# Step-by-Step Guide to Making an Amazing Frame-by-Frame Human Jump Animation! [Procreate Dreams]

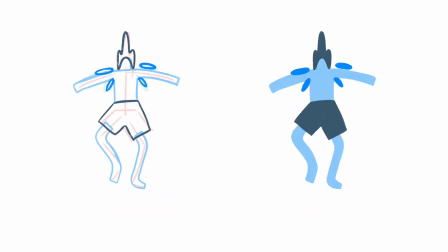0s
Hi guys, let's recreate this character animation with a jump and transformation today. Let's go. In Procreate Dreams, create a new file.
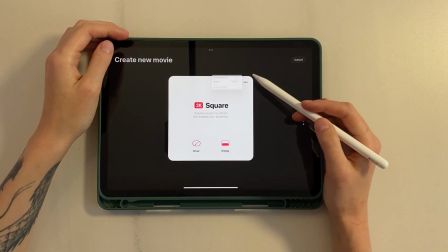10s
I choose the square template. In the settings, frames per second to 12, duration to 3.
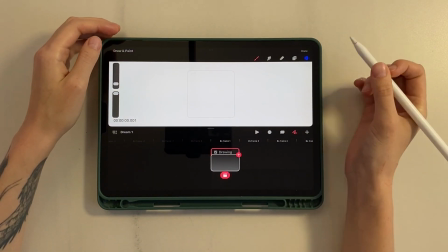17s
Click Draw. Let's start with animating the basic skeleton of the character.
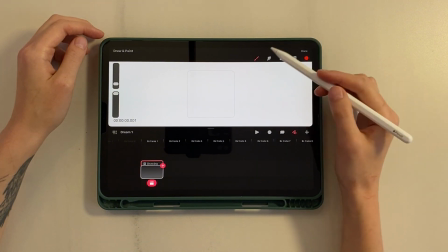23s
Take a bright color. I choose Oberon as a brush and collapse the panel to flipbook.
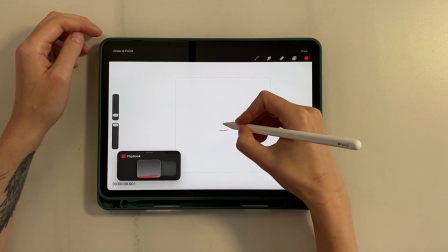30s
Let's start sketching a straight standing character. Draw a line of shoulders, spine, pelvis, arms, and legs, and add a head.
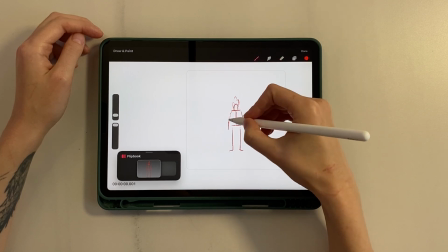39s
Great, the first frame is ready. I want to make sure there is a short pause before he starts jumping.
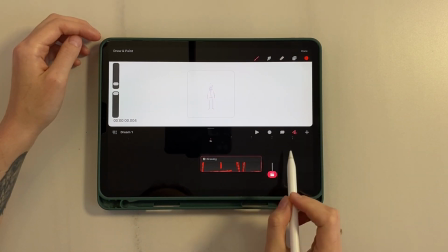45s
To do this, go to the timeline and stretch our frame into 3. So, the next frame.
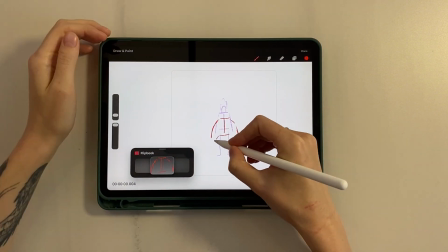50s
Draw a squat. The body moves down, the arms move back a little into axes, and the knees bend.
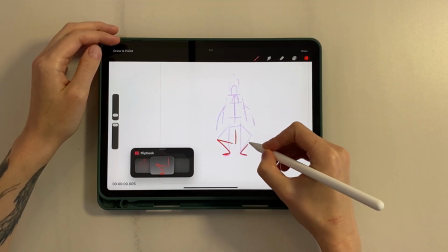56s
In the next frame, draw the character in a maximum squat. He is in the lowest position, arms to the sides.
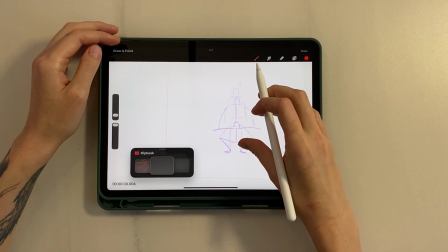62s
In the next frame, the character is already hovering in the air, moving straight up.
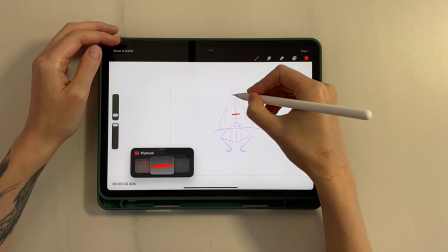67s
Arms are pressed to the body.
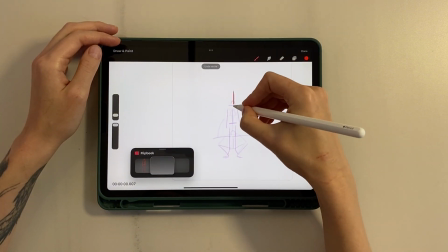72s
The next frame is similar, only slightly higher.
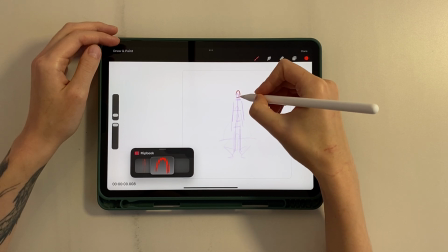75s
Then the head remains almost in place, only slightly higher, and we begin to bend the knees a little.
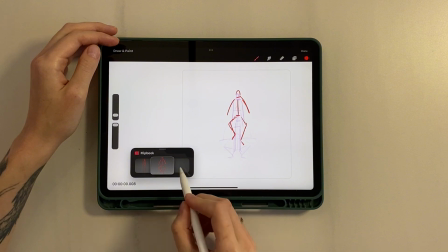81s
Here you can add a little asymmetry. Now we draw the landing. The character flies sharply down, arms to the sides.
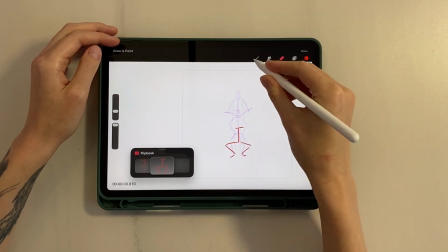92s
And the frame with the landing, knees are bent. Return to the timeline.
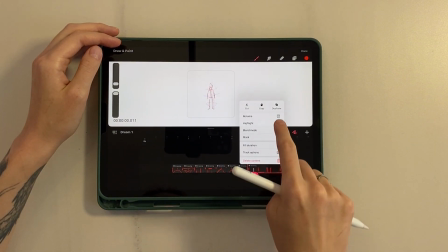97s
I move the first frame to the end, duplicate it and drag it back. This is necessary so that the duplicate does not move all the frames forward.
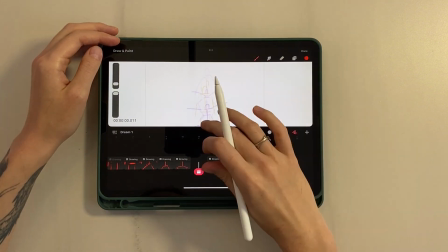106s
Now we need to add frames when the character returns to its original state. Go to the onion skin settings and set the visibility of adjacent frames to 1.
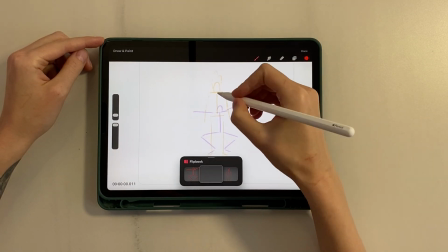117s
Draw a frame where the character is slightly higher than the final one to add a small bounce.
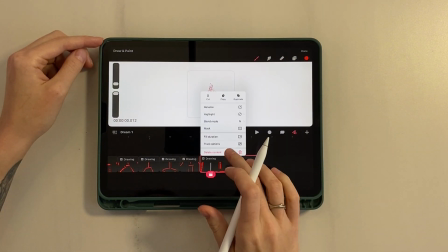123s
Now I redraw the final frame because I want his arms to be to the sides
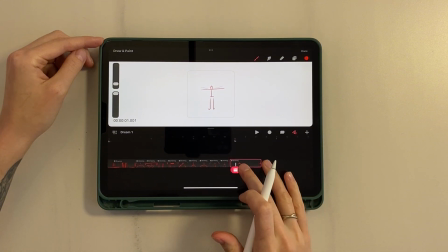131s
and stretch it over 3 frames as well. Let's look at the first intermediate preview.
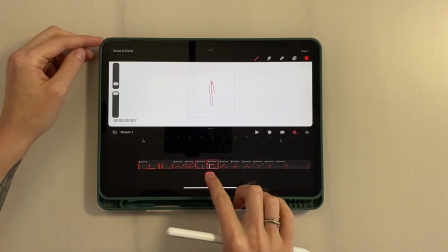138s
I want to add a couple of intermediate frames.
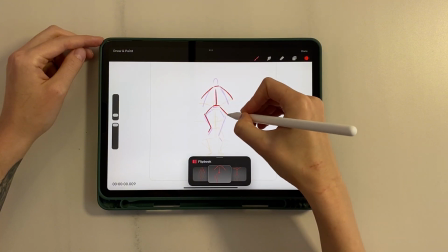141s
Add another one where the character is hanging in the air, and another frame where the character is already rising up.
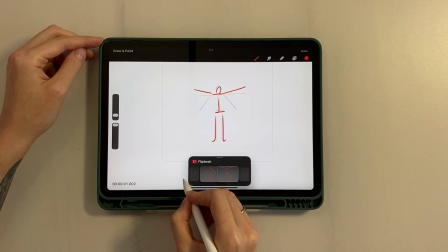150s
And I edit the hands a little to also create a small bounce.
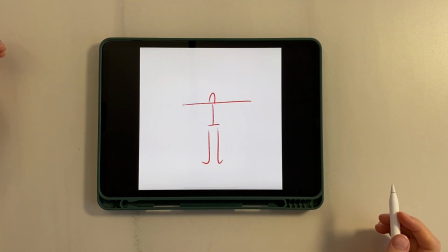156s
Let's watch it again. It's already better. Let's move on to the second part.
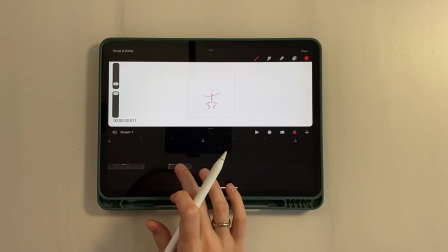163s
We need to make another jump where the jacket will disappear. Duplicate the first frame again to place it as the final one.
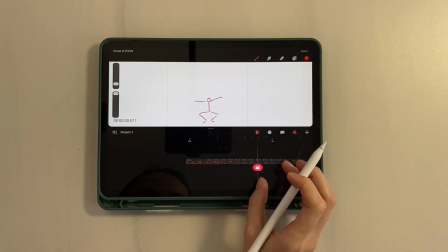169s
This is necessary for the animation to be looped. Let's start drawing the squat.
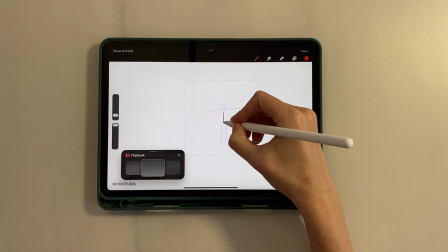174s
Here the arms go up, the knees also bend.
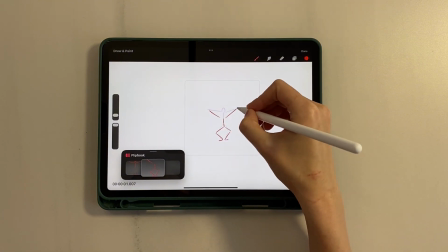178s
The second frame is a little lower, and the third frame is already in the lowest position.
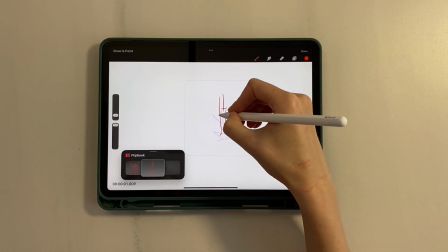186s
Next comes the takeoff, the arms are pressed to the body. In the next frame, at the moment of hanging, the legs bend.
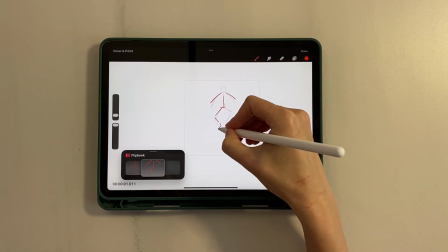196s
And another similar frame, a little higher. Next, we need to draw the landing.
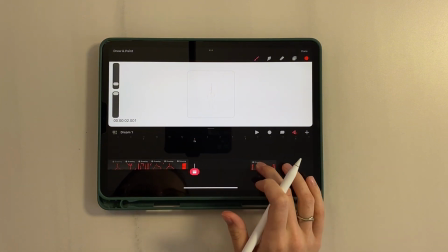201s
Move the final frame closer. In the onion skin settings, increase the visibility of adjacent frames.
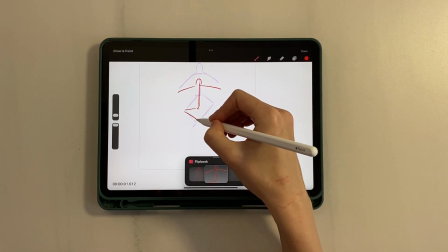209s
So, draw a frame where the character moves down. Then he touches the floor and squats.
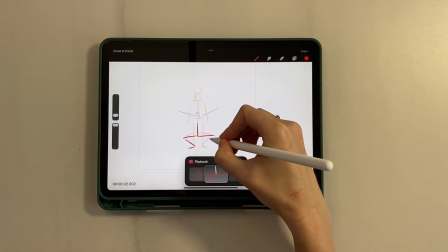217s
And another frame, a little lower. Now a frame with a rise, but a little lower than the final one.
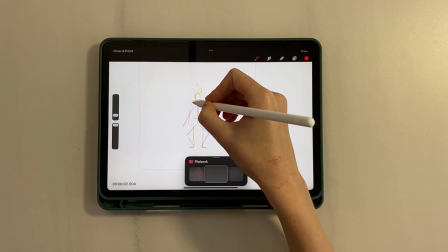226s
And a frame repeating the final one.
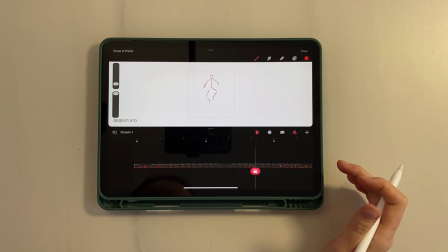232s
Let's look at the preview. At the end, I want to add hand movement.
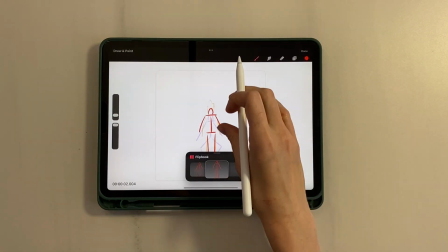237s
Let's make an intermediate frame.